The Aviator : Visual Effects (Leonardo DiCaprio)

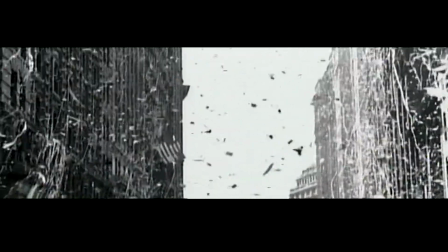484s
Once I inserted him into the scene, you almost can't tell him apart, Even though there's a tremendous artifice and green screen,
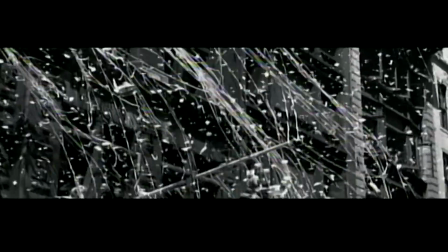491s
he's sitting on an apple box instead of in a car driving down the middle of Manhattan. He is making you believe that that's what he's doing. And as soon as you remove everything else around it and put him in the right scene, he emotionally as an actor is in that moment. And that's really great. I didn't have to do anything.
Schedule time of one hour and 45 minutes to lapse.
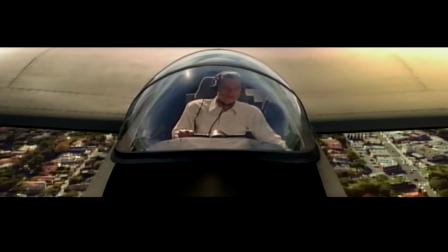510s So set course for 090. Give me 10 more minutes. Roger that. Negative. Howard.
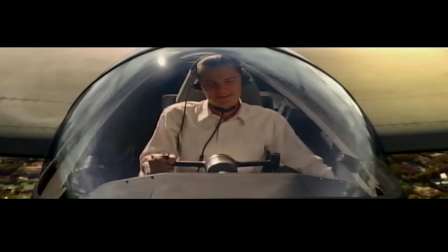515s Bring her home. Okay.
The idea behind the XF-11 crash is because it really happened and because it was really terrifying and really sort of spectacular in its own way,
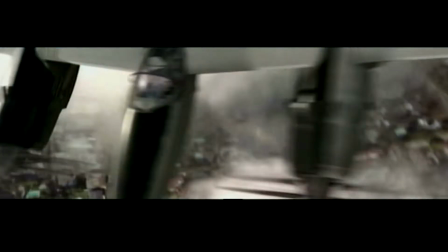525s
we chose not to film it in a way that was sort of over dramatizing it. It's basically make it incredibly simple so that all you get from it when you watch it is what it might be like to be in the middle of that.
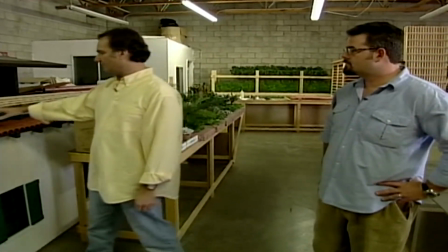537s
So this particular miniature represents 805 Linden, North Linden,
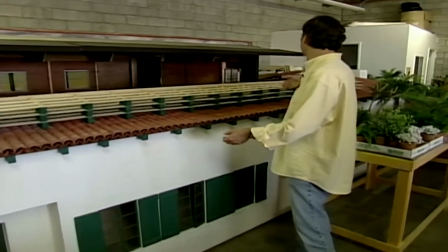541s
where actually in its pattern and looks just like the real house where Howard Hughes actually crashed into it and apparently what happened
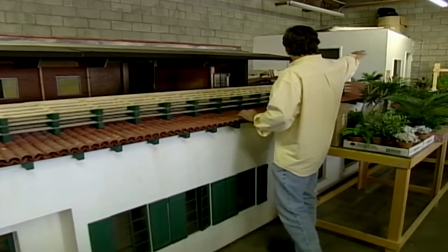548s
there's one more house over there which is 803 that caused him to steer his plane into this he was actually heading for
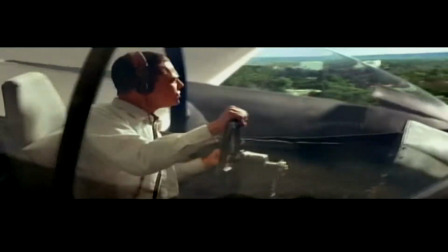554s
the golf course which was over this direction I'm gonna try for the Wilshire Country Club not tall you eat me Wilshire Country Club copy
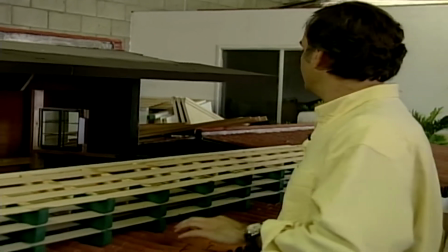561s
that so he ended up now steering this way instead of that way and his wing would go through this area right in here and is gonna rip it totally
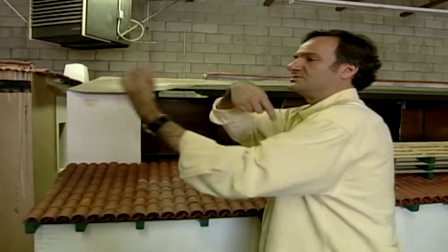567s
up when it reaches about this point here the engine's gonna flip over and it caused him to spin out control hit a couple telephone poles explosions anytime the
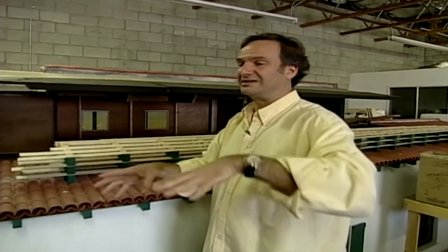575s
wing gets hit it's where all the gasoline is kept that's gonna that's gonna blow and he's gonna land basically between this where there's an alleyway
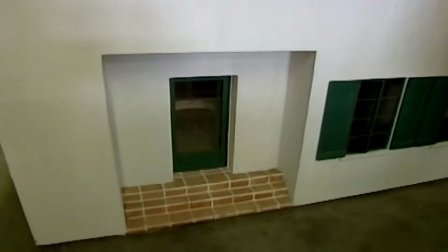583s
between this and another house across the way and when we're done with our destruction phase which is what we previous it then cuts
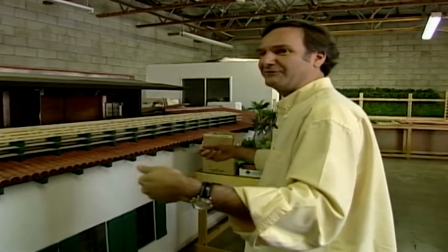591s
to the set that Dante is going to build which is patterned which is unusual after the model usually we pattern the models after the live-action but in this particular
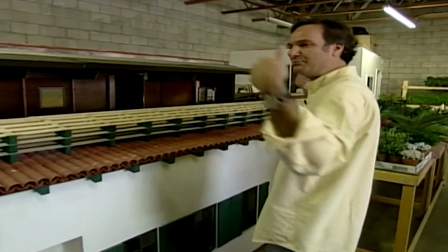598s
case because we had built these plans and everything like that, he's now building the house based on our specs because of how we're going to destroy it and all that.
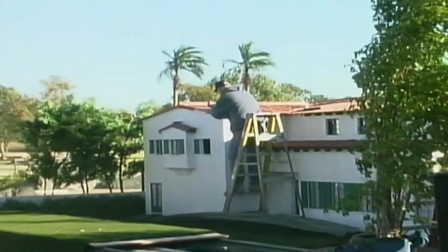606s
And we chose that we would actually shoot outdoors so that you can take advantage of the sunlight and take advantage of background trees that are full size. And you look through the camera, it looks about right to you. Well, the camera is kind of limited in how many things it can possibly do.
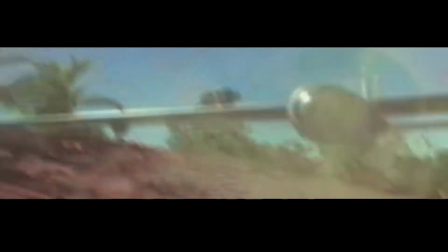621s
And so we decided to shoot and dramatize each moment of the crash in detail form
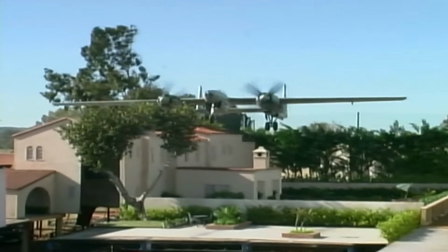626s
so that the sum total of it you believe what happened really happened.
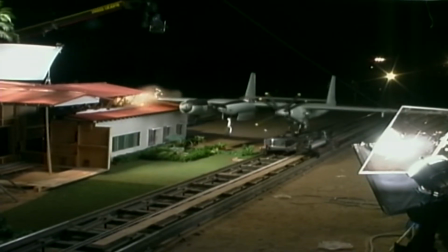632s
He hit this one house, sliced through the roof, twisted the plane around, hit a telephone pole. He was thrown like a rag doll inside. And instead of making these crazy, wild sort of CG virtual camera shots, we didn't do any of those things.
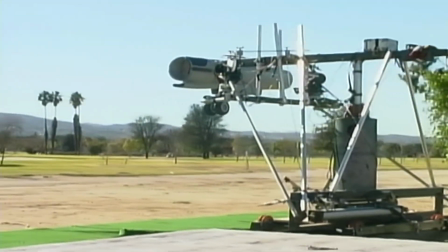648s
It's like if you were there on the day and you had five cameras to photograph a real event and you set them up and shot them the best way you could,
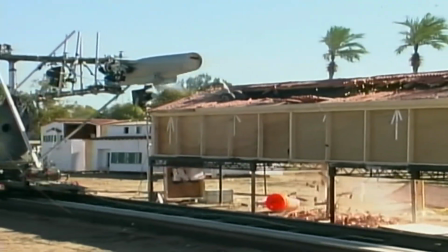654s
that's what you'd see. but what you photographed was spectacular in its own right.
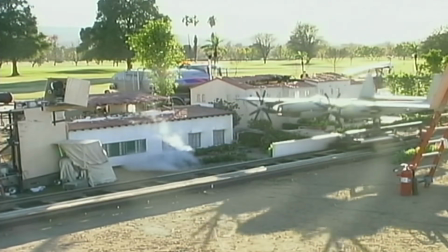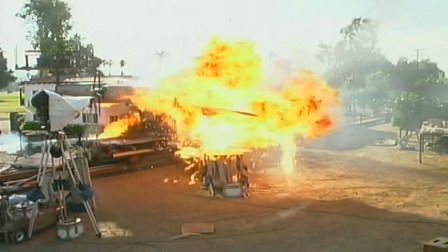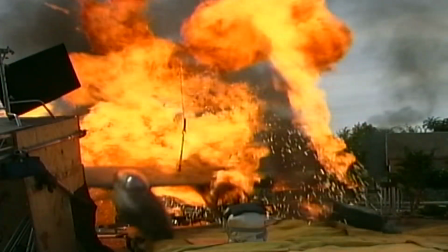The idea behind what we're trying to do, especially in this film and films like it, where it's not really a special effects film, it's that it's actually trying to convince you that what you're seeing is real.
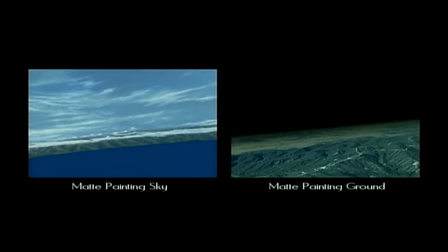684s
And if you do your job well enough, no one should notice, because you really are part of the fabric of making the movie,
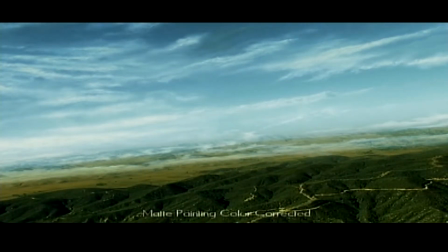691s
and you don't want to have undue attention like any other portion which might take you out of the film.
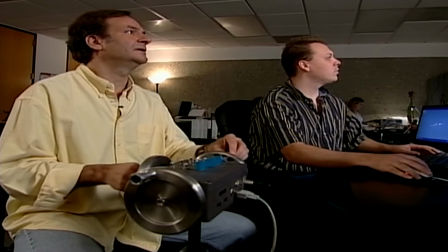695s
You want to basically firmly immerse your shots and your sequences and your things into the film so it looks like Martin Scorsese
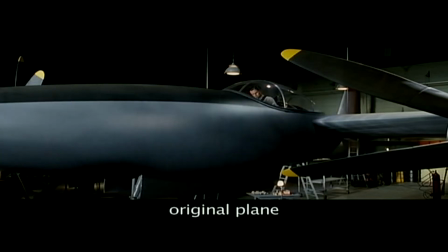702s
directed it and Bob Richardson shot it and Dante Ferretti art directed it and all the way down the line. So there's no separation between their work and visual effects work.